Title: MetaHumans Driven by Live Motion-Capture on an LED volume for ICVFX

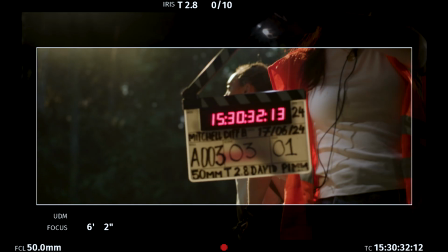(0:00)
A lot of people in the industry got used to virtual production very quickly.
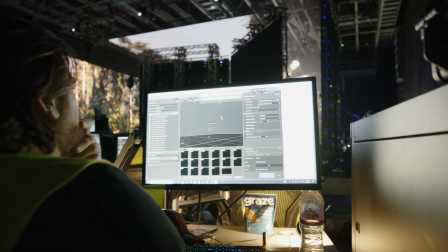(0:05)
They made a textbook on how to do it and then they stopped there. One of the magic tricks for Dimension is that we're not playing by a playbook.
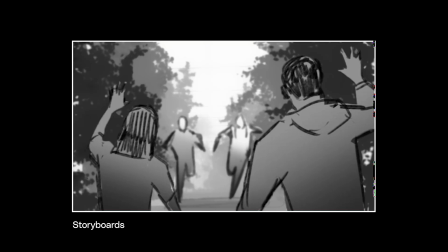(0:17)
The demo that we're doing starts with a hand-drawn storyboard. We're going to create a shot of four characters hiking in a forest.
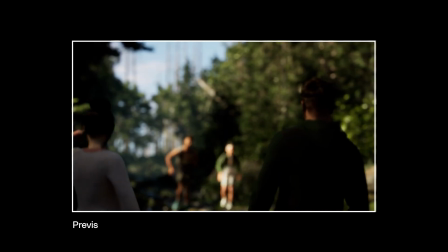(0:26)
The demo is sort of a proof of concept for our special situation, which is two stages next to each other.
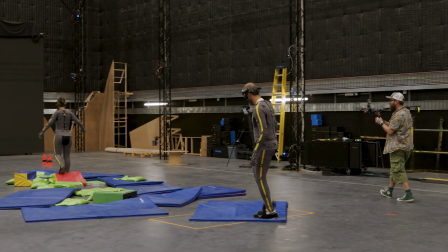(0:32)
We've got a motion capture next door in stage two, and then we have the LED volume here.
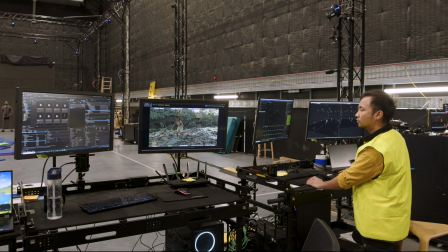(0:37)
What's unique about today's demo is that we've introduced the idea of directable mid-ground characters virtually.
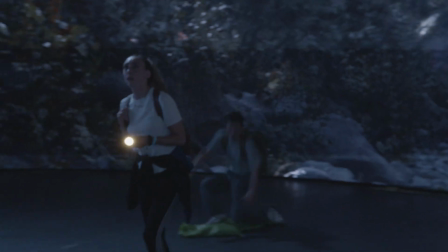(0:46)
So two of our characters are costume actors, and two of our characters are actually digital humans,
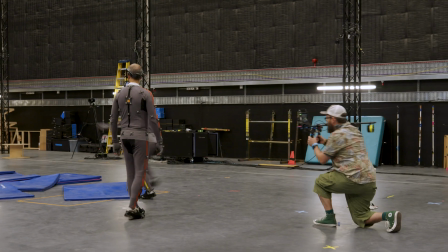(0:53)
meta-humans in this case, that are being puppeteered in real time in our performance capture space. The background actors being directable means that you don't have to have pre-baked animation. You could be next door blocking out what your extras are doing so that when you come in here there's a natural movement, natural animation.
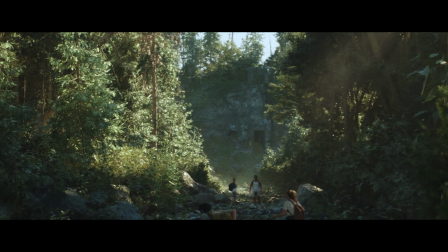(1:15)
They're real dynamic animations with real people doing movements and it sells the authenticity of the scene.
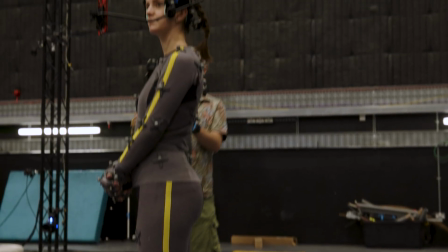(1:23)
The performance capture setup we've got here is pretty refined.
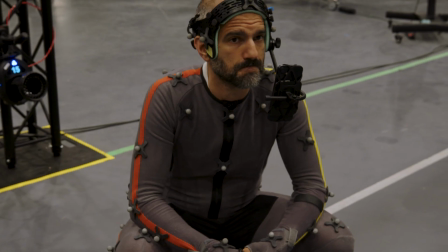(1:27)
We have full body tracking, we have face tracking, and we have hands and fingers. And what that allows you to do is get quite nuanced performance.
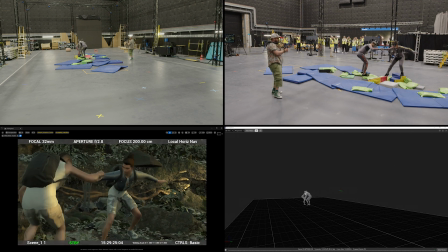(1:37)
There's a point in the sequence where our two virtual characters have to traverse some rocks and it's a bit wobbly, and they've got to help each other.
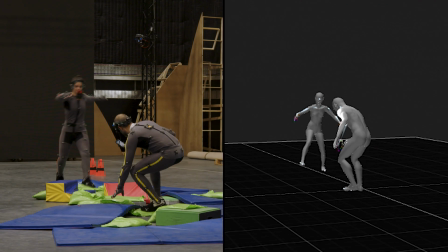(1:46)
So you've got one reaching out their hand to the other and helping them balance.
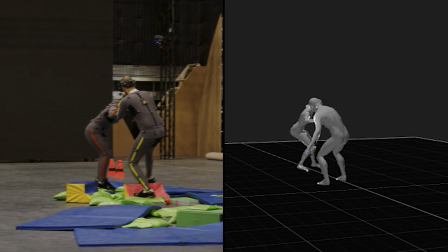(1:49)
And this is done with full hand tracking, so you've got actual touching and interface between the two characters. These are the kind of refinements and nuances that help with the storytelling process.
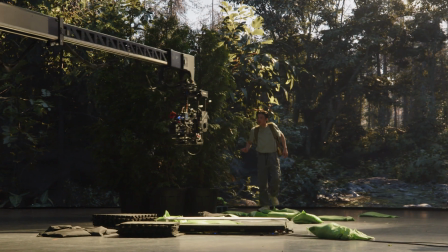(2:04)
We've had a couple of different environments to play with. One has been a day exterior in the woods. That has been lit by a kind of three-quarter backlight. The sun is in that position.
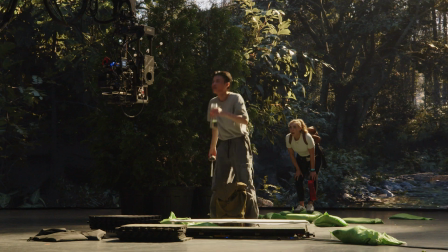(2:15)
and on set we've got a combination of some soft lights,
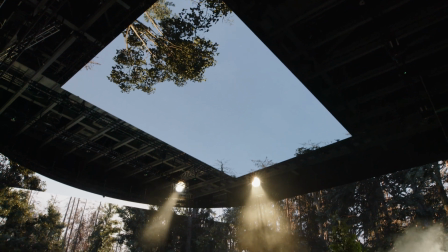(2:18)
some kind of traditional film lights like sky panels and some harder lights, mole beams to create shafts of sunlight to match the background. Because the scene is dynamically lit we can change all elements of the lighting live.
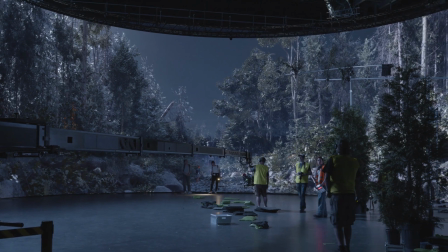(2:34)
We did prep a night scene so we had some specially saved lights but we were able
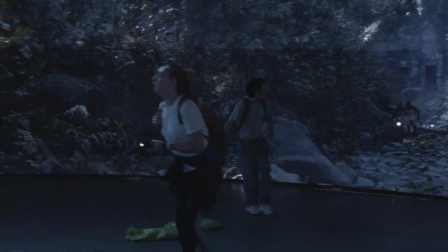(2:38)
to flick a couple sub-levels and a couple snapshots and we're into the new scene. So it can be done in less than a minute. I think it has been impressive to see the switch from a day scene to a night scene.
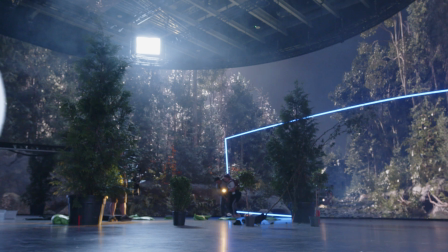(2:51)
We've had a moonlight scene in the forest in the same world that's been built for the day scene and hopping between the day scene with mole
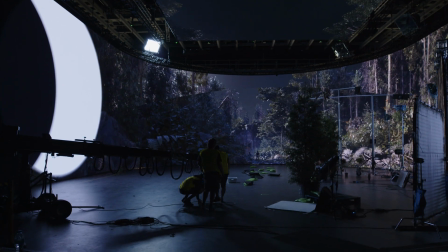(2:58)
beams and the night scene with a 360 sky panel in the background to create that three-quarters backlight has been very easy.
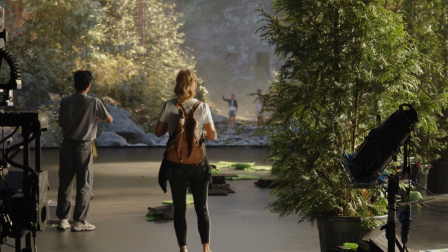(3:06)
If you think about one of the key things you'd expect in virtual production.
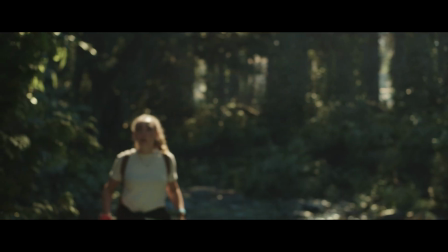(3:11)
It's to have mid-ground characters, people that are filling your virtual world, and here we are doing it. We're able to not just put them in there but make them fully interactive.
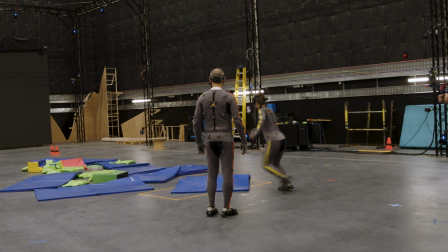(3:23)
The latency between a performance capture happening here and it's showing up on the LED
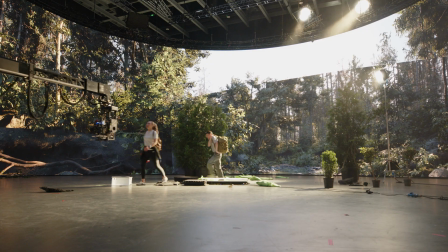(3:28)
wall is as low as the virtual camera that's moving in unison with the real camera.
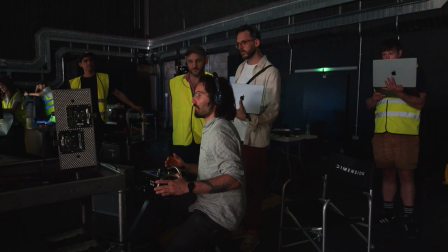(3:33)
It's a space that doesn't stay still. There's always more to do in terms of bringing better fidelity, lowering cost,
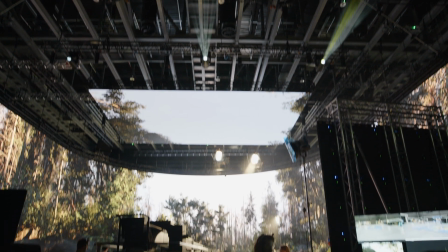(3:42)
constantly looking at the landscape and seeing where can we go next with our capabilities.